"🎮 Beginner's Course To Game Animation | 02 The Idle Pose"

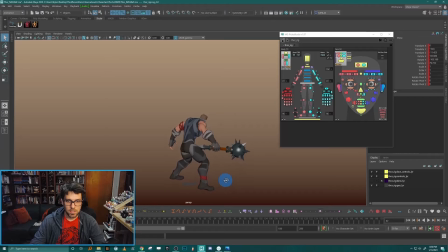(37:04)
This one, once again, I like quite a bit. I think it's a reasonable contender. It might be a little bit more pushed than I would like for an idle pose, but it has some nice things where the weapon is here, nice and highlighted in the foreground.
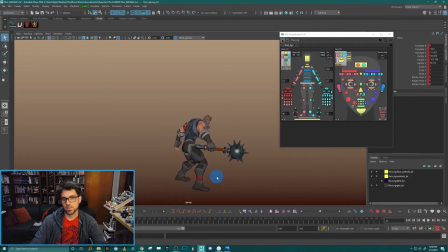(37:18)
I think one of the challenging things with a pose like this, where the character really has his side towards the camera, is that your character just has a lot of things overlapping. You know, it's difficult to get all these bits and bobs out in silhouette without getting weird tangents or having shapes that are sitting on top of one another.
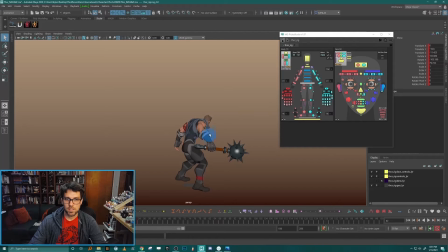(37:38)
You know, for example, this upper arm here gets really kind of lost and muddy in the character. So we'll consider this one, but I think I would have to clean it up quite a bit to get it to work.
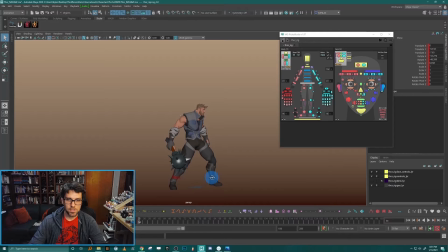(37:51)
The last pose I have is this one. I thought, well, okay, I did all these ones where he's hunched forward, but I actually had this one piece of artwork,
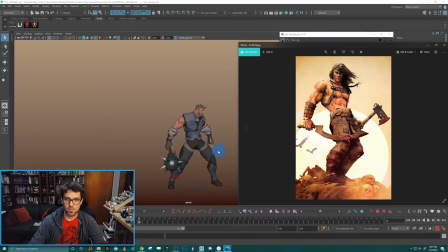(38:00)
this one, that I had looked at where the character was actually sort of hips forward, body back, the shoulders back, but still had the hunch in the chest.
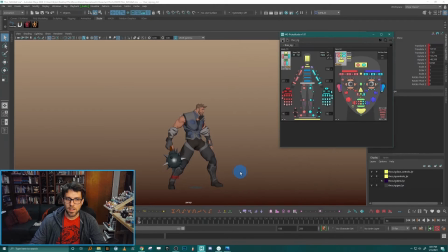(38:12)
I thought that was a pretty cool pose as well. And I think other than the first one, this is probably my favorite.
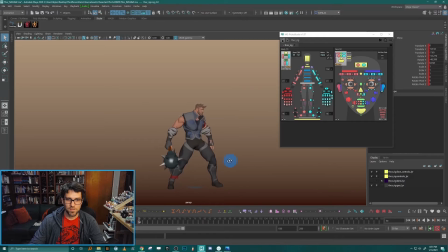(38:21)
It feels like a like Mike Mignola pose or something that you'd see in Hellboy, really kind of stylized and pushed. So I'm kind of on the fence between this first one and this last one.
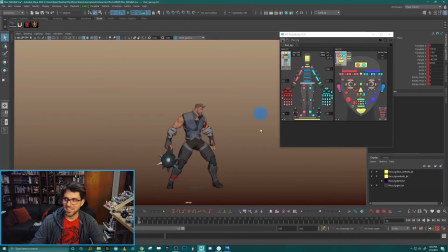(38:38)
I think for my animatory eyes, like, I like this pose better just because it's a little bit more pushed and cool. But I think for game purposes of feeling like a little bit more natural and relaxed and actually reading well from my camera angle,
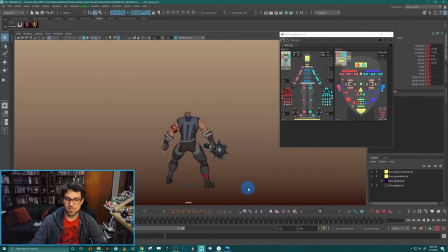(38:54)
I think that this pose, this kind of initial one that I did, is actually still the winner. You know, sometimes your first idea is the best. Sometimes it's the fifth idea. I often find that I loop back and back and back to early ideas. Sometimes your first gut try at something is often the best.
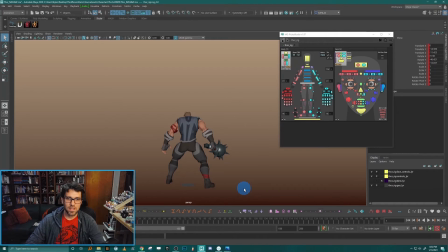(39:12)
So I'm going to brush up this pose a little bit, and then I'm going to run you through the process of putting it into the game.
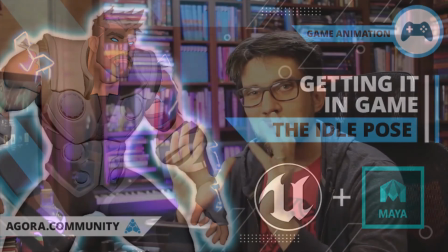(39:20)
All right, now that we've settled on a pose, it's time to get this baby in the game. So now I'm going to run you through the process of exporting this animation and putting it onto our character in our third-person project in Unreal. This is going to be our first animation in the game, so buckle up. There's a few steps. It's not too difficult, but follow along and I'll get you there.
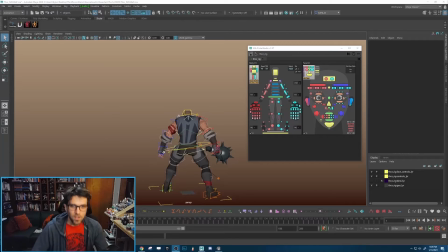(39:41)
Here we go. All right, so here I am in Maya. I've kind of cleaned up this scene. It's got just this one pose in it. I'm going to quickly just change my my time slider here to just be 30 frames,
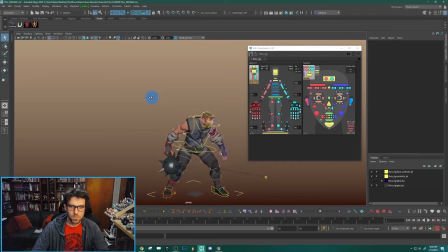(39:56)
and we're going to export this baby out of here. Now, if you did the setup, you're probably kind of familiar already with the exporting process, but this will be a nice little refresher. We're going to go to open the outliner.
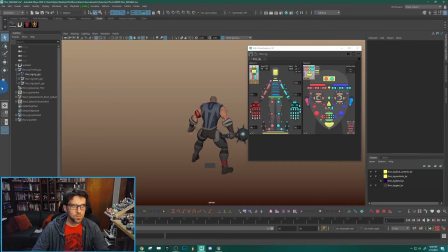(40:11)
So we're going to go to Windows, Outliner, and we're going to open up the Thor group and click on Export Group. And we're going to export from there. So that's going to select the mesh and the joints.
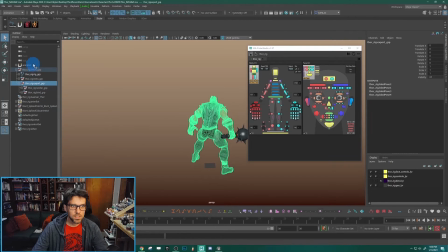(40:23)
We don't really need all those other things. And by selecting that, we'll remove a lot of the extra bits that we don't really need to export as part of this.
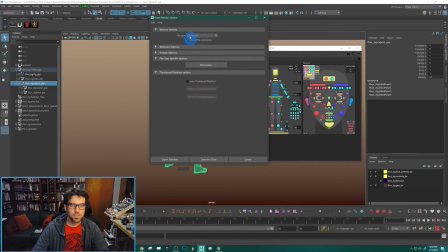(40:32)
So once we've got that selected, we're going to go to File, Export Selection. And we want it to be an FBX, just like it says.
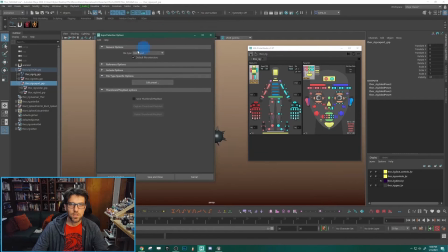(40:41)
Once again, as I said in the setup, if you don't have the FBX export option there,
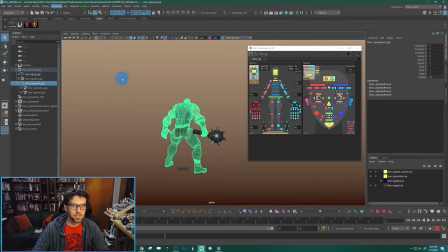(40:46)
you might have to go to Windows, Settings, Plugin Manager, and make sure you have FBX export this thing here turned on. Otherwise, it won't show up as an option. So we're going to do that again. File, Export Selection, FBX.
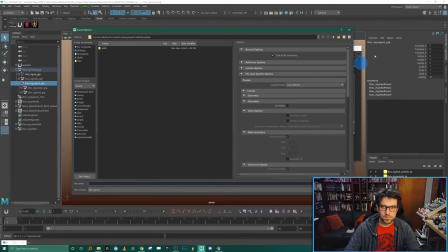(41:04)
We'll hit Export, and you're going to be given a bunch of options.